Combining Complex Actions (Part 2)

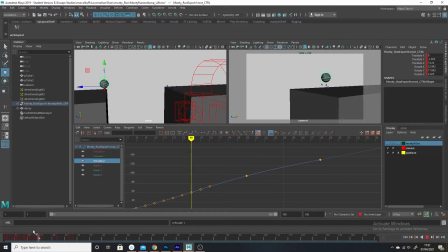979s
Okay, so this is
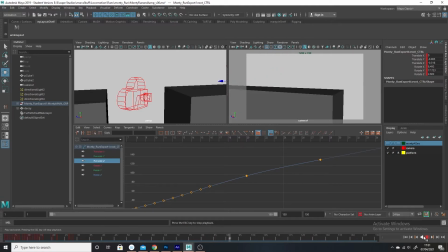985s
essentially
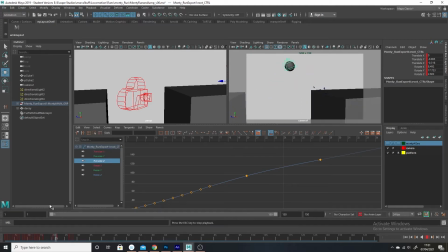the run and the jump. And then we're going to connect this up and everything. So this is what we've got so far. So you've got the run, the jump. This seems to be working.
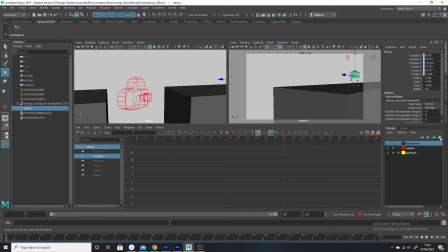1004s
What I'm going to do now is I'm going to put the decoy in a layer. I'll put the ball, call it decoy. I'll put a new layer, make it this color. Oops, okay, decoy layer.
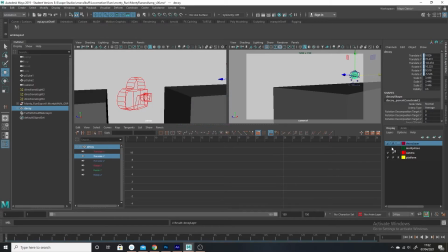1020s
Make it that color, and then I'm just going to make that invisible, and I'll turn this on again.
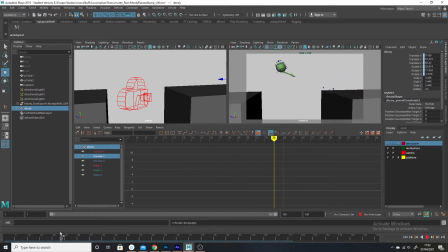1026s
So let's see what we've got. So we've got this. Okay, which obviously I'm not going to have it sticking like this, but that. So then we'll go back to Monty, and let's just say this is kind of working.
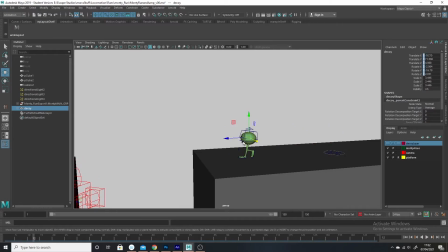1039s
1, 2, maybe have them go 1, 2.
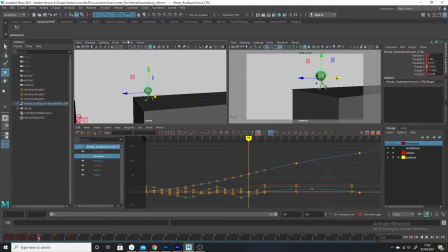1049s
Let's see, maybe having a bit, going a bit higher here.
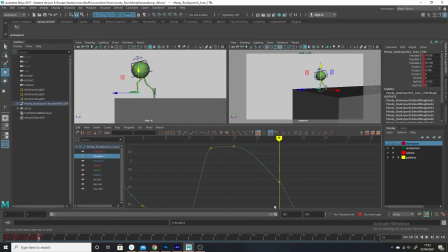1062s
Just change this up a wee bit, so have it slightly higher off the ground. Maybe have this higher as well. Yeah. And
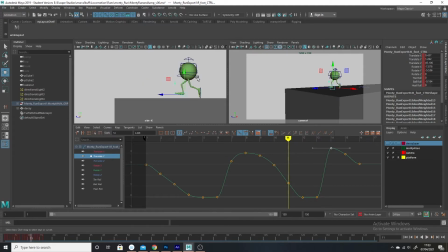1079s
have him leaning further back again. We want more variation, a bit more contrast. So here, again, we can see we've got a 1 frame transition here, which isn't going to look good. So what I'm going to do is I'm going to make this a little more like this.
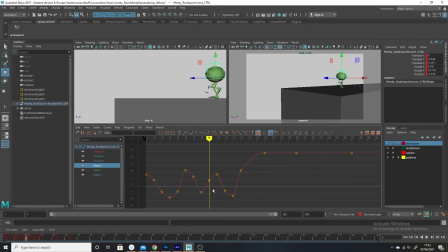1100s
So you don't want something changing like this one way and then back again. You want it more that it can change, go in. This is also, I'm going to maybe pull this back so we just don't have these massive changes,
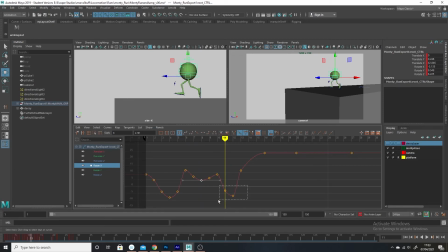1118s
and then we can have a 1 frame transition, but he's still going backwards on this, so this should work a little bit better. So you've got this kind of thing, so he's going back and then up.
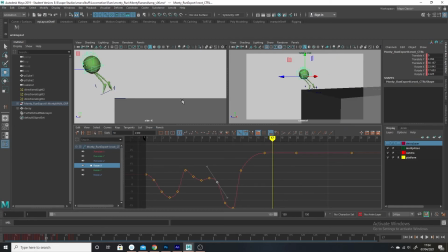1135s
Anyway, so something like that. And then so we've got him going up,
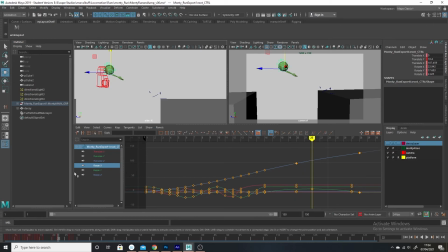1142s
and of course we may change the orientation of the body here, rotate X, have this pulling backwards slightly. Let me see,
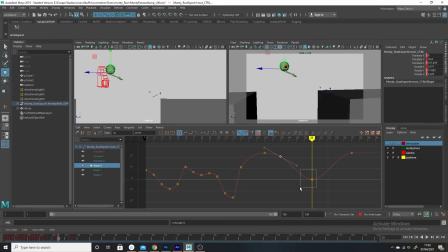1163s
kind of pulling him back a bit, so he's kind of pulling back in midair, you know, way. And then, or actually maybe not as much as that. Maybe it's more in the actual.
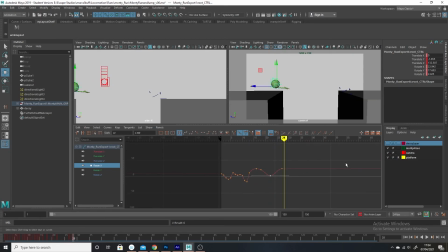1177s
Maybe I'll have it more when he drops and he lands. Then you've got the kind of pull back. So you've got maybe something a little bit more like this. The landing, he's kind of coming back on himself. And of course you can see the legs are just dragging behind.
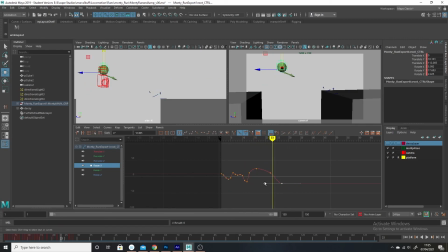1196s
It's not really, but then the next thing you do is you think about the legs. Oh, actually before we think about the legs, we're going to go into the next bit, which is before we start thinking about the legs.
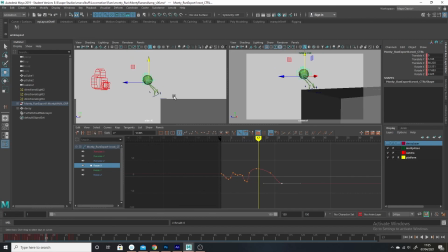1211s
Let's see, 1, 2, he's going to go up. What I would normally do with the legs is I'm going to get some key poses for those. So he's coming off the deck here. What happens?